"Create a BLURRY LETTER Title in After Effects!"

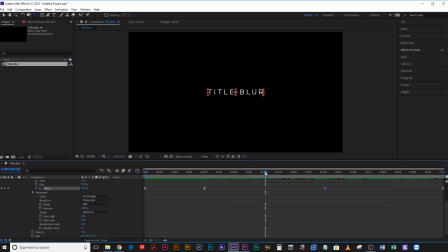4:42 So up here when your full title is revealed, there's no blur, there's no opacity change, just hit that random seed keyframe, skip one frame and then change that to random seed one or random seed whatever suits you.
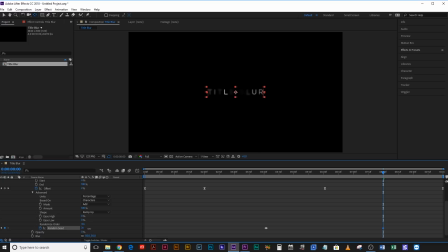4:57 You can toggle through random seed one to find you know the combination that you really like but to be honest I'm just quite happy with one. Great and now it comes up tbre as the first letters and it fades out tllr as the last letters.
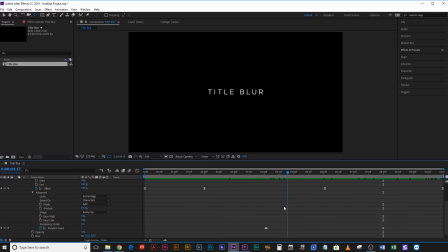5:13 This is practically done but the problem is there's not any movement in the title so what we could do is we could either scale up the entire title by selecting the layer hitting S coming to the beginning hit the keyframe there hit O to go to the end of this layer and bring
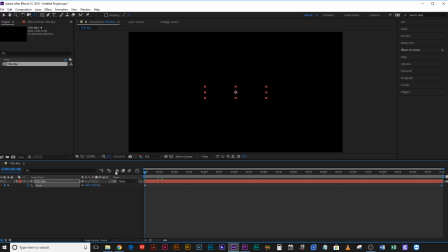5:29 it up to maybe I don't know 105 and that way it will scale up very gradually like that lovely another thing we can do to make it slightly more interesting is to drop down this arrow again come to animate and go to tracking
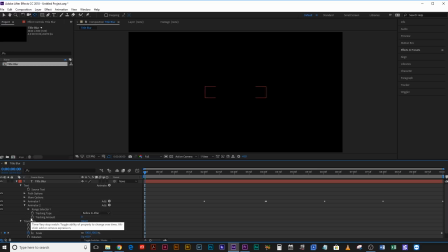5:44 and what we're gonna do is we're actually gonna animate the tracking now tracking is the distance between the letters without actually increasing the scale of the letters so if we hit that keyframe on tracking amount again hit to go to the very end of that layer hit another keyframe and let's track it
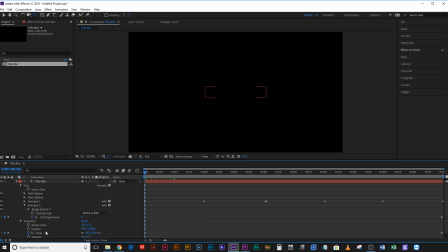6:00 maybe 15 and we don't want to make this easy ease or the scale because we want it to be a very constant thing we want it to be a constant animation from start to end so that it doesn't look like it's suddenly speeding up or increasing its scale so that it looks constant and now if we play this through beautiful
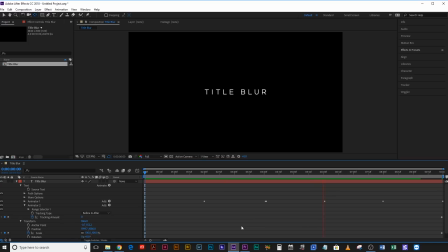and the beauty of doing it this way using the animate features on the text itself is that now we can go ahead and change this to whatever we want.
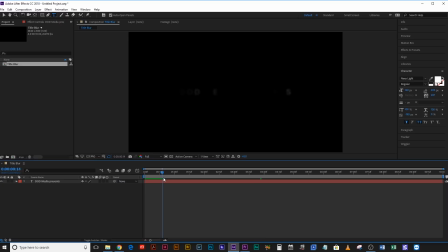6:37 DoD Media Presents, and it won't actually change any of our keyframes. It won't change any of the placement, and the random seed will take care of randomizing every single letter so that we don't have that same fade in and fade out animation.
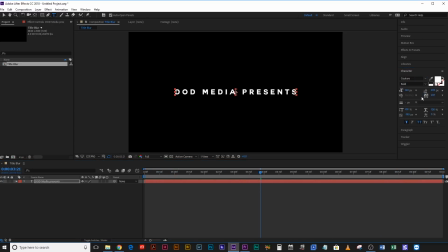6:52 I could even come up here and change the font if I wanted to to something that's a little thicker or just a different font face. Font face, type face. With this animation, I wouldn't recommend going with the kind of trendy chalk look that painted look that
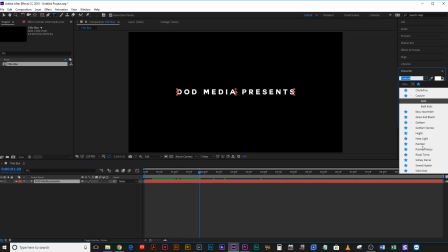7:06 you're seeing a lot on YouTube at the moment because it just doesn't really I
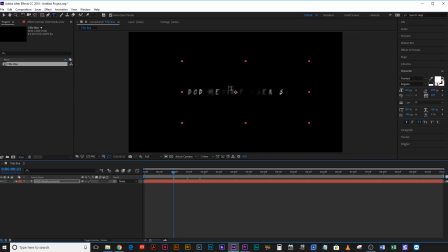7:12 Don't think this fading in really works with Sort of handwritten letters. I think it works really nicely with a typeface so something like this something like couture which is a fantastic font or Nexalite or Gotham or Helvetica Noia or that kind of thing. They're all really good fonts for this effect and that's basically it.
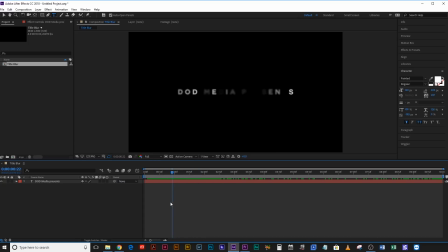7:32 There you go. That's how you can create a awesome blurry lettered title which comes in the letters spread apart and it just it looks great. It looks really cool and it's so easy to do. Alright I hope you found this useful. Give it a thumbs up if you liked what you saw. Hit that subscribe button to get more videos from me at DoD Media. Hit the little bell there to get notified when I release a new one. Trying to aim for every Wednesday and Saturday at the moment. See if that works, see if it doesn't. As always leave a comment in the comment section if I find it useful for me or for others you may win something free from my store I'll
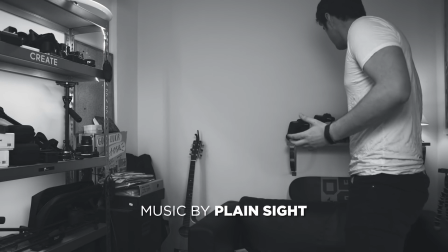8:05 see you in the next video what do I need what do I need DSLR we go with the Canon 6d and 35 Sigma
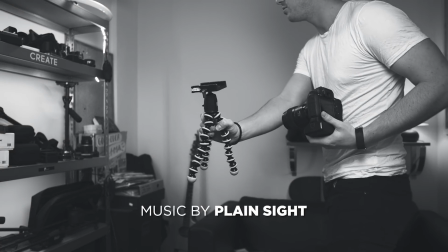8:12 lovely lens good old trusty gorilla pod and a drone